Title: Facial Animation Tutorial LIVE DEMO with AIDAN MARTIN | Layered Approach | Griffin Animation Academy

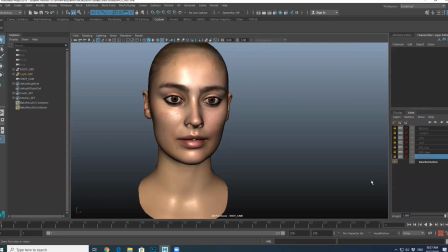(4:18)
This is just for purely for demonstration purposes So first off got my camera then first thing I've got here is some head motion
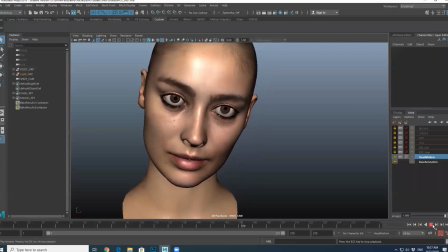(4:33)
And she looks a bit weird and zombie like
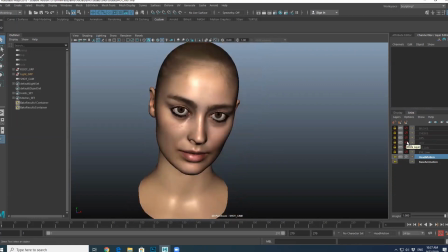(4:38)
From there that's when I would do my jaw pass. And she didn't do a lot of jaw motion, but there's a little bit of, you can just see that there.
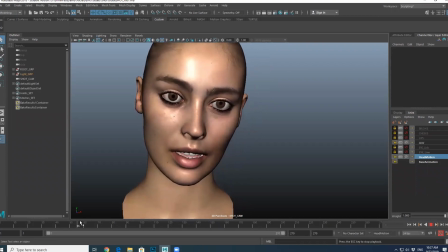(4:52)
Take it back. That's my jaw motion in here. And that is just purely jaw motion and nothing else.
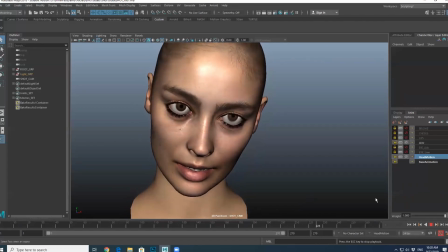(4:59)
So even more deranged, I'm sorry. The weird dead eyes.
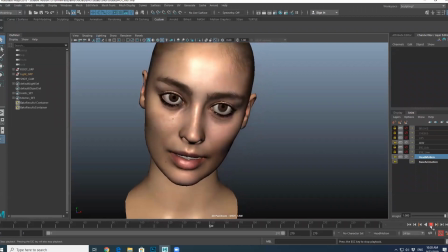(5:06)
I would like this mannequin mouth bow. But jaw pass, next thing we would do is a lip pass.
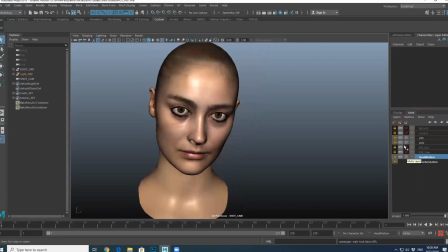(5:15)
Oh, God. Oh, that looks horrendous. Okay, going back to frame one, no lips with lips. So here I've just neutralized her mouth a little bit like the girl in the reference and used a bit of lip tightener to pull them in slightly.
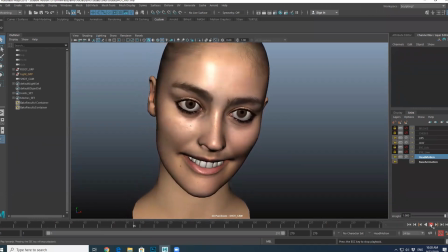(5:35)
And then she has a nice smile. the teeth make more sense when you actually see it.
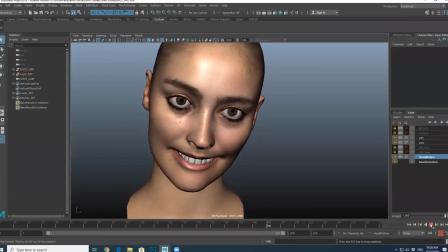(5:42)
Oh no, the teeth are so big. No, I should do another pass. I need to kill the teeth. I know what to do about the teeth. Maybe we'll have a look at that in a second.
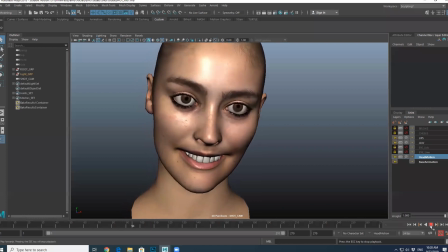(5:54)
So here is jaw with some lips. And even though the teeth are weird,
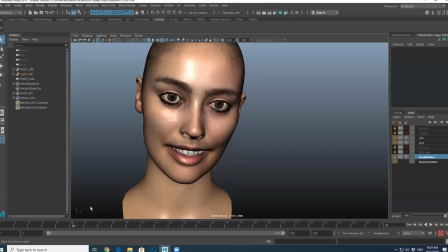(6:04)
that's nice going through there. it all of a sudden it's a I'm covering it up on my screen but you guys can't see that just doing the the lower part of the face all of a sudden just with the jaw and a little bit of lips it's really starting to come alive just
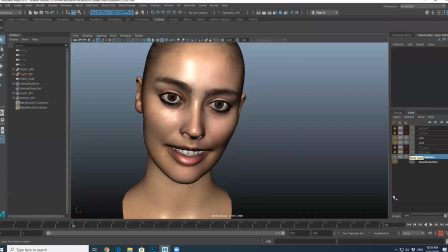(6:20)
like that next thing I would do is then hit the eye line and so this
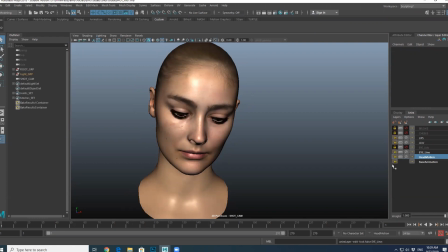(6:26)
is where it truly comes alive once you once you hit an eye line and she starts to look around
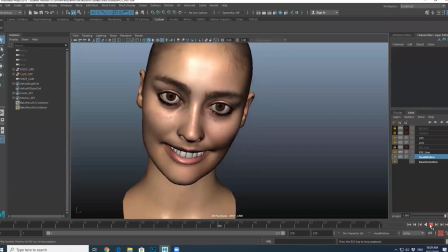(6:35)
there's there's a lot more appeal going on but that's eyes no lids
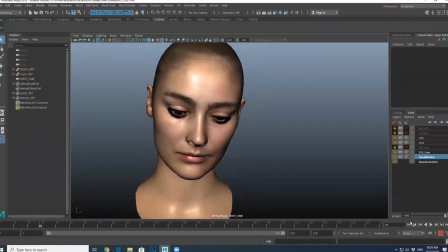(6:41)
and then throwing the eyelids on yeah eyelids she starts to get some blinks and some squints and things and all of a sudden she really starts to come to
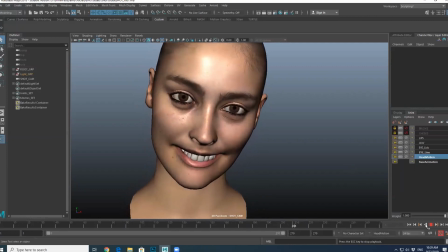(6:54)
life with the the eyes and the blinks happening so
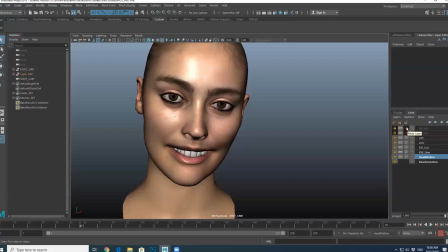(7:04)
a lot more character next thing I would do is the brows. She didn't do a lot of stuff with the brows.
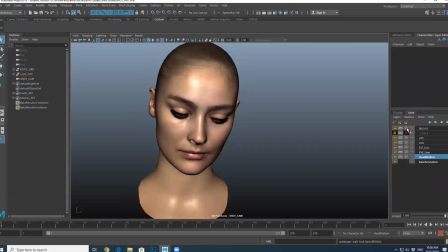(7:11)
So essentially, I just shaped the brows a little bit.
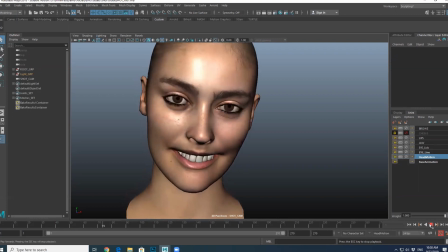The girl in the video must have had Botox or something because she really didn't move her brows particularly much.
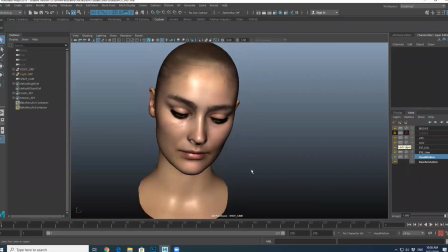(7:27)
And the last thing is taking the motion from what was it I think I took the motion from the lip corners mainly because she essentially does a big smile action and I put that into the cheeks and the so
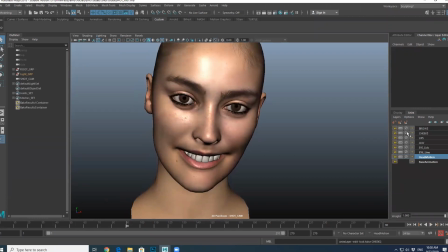(7:48)
here you can see the difference where there's cheek razor on and cheek razor not on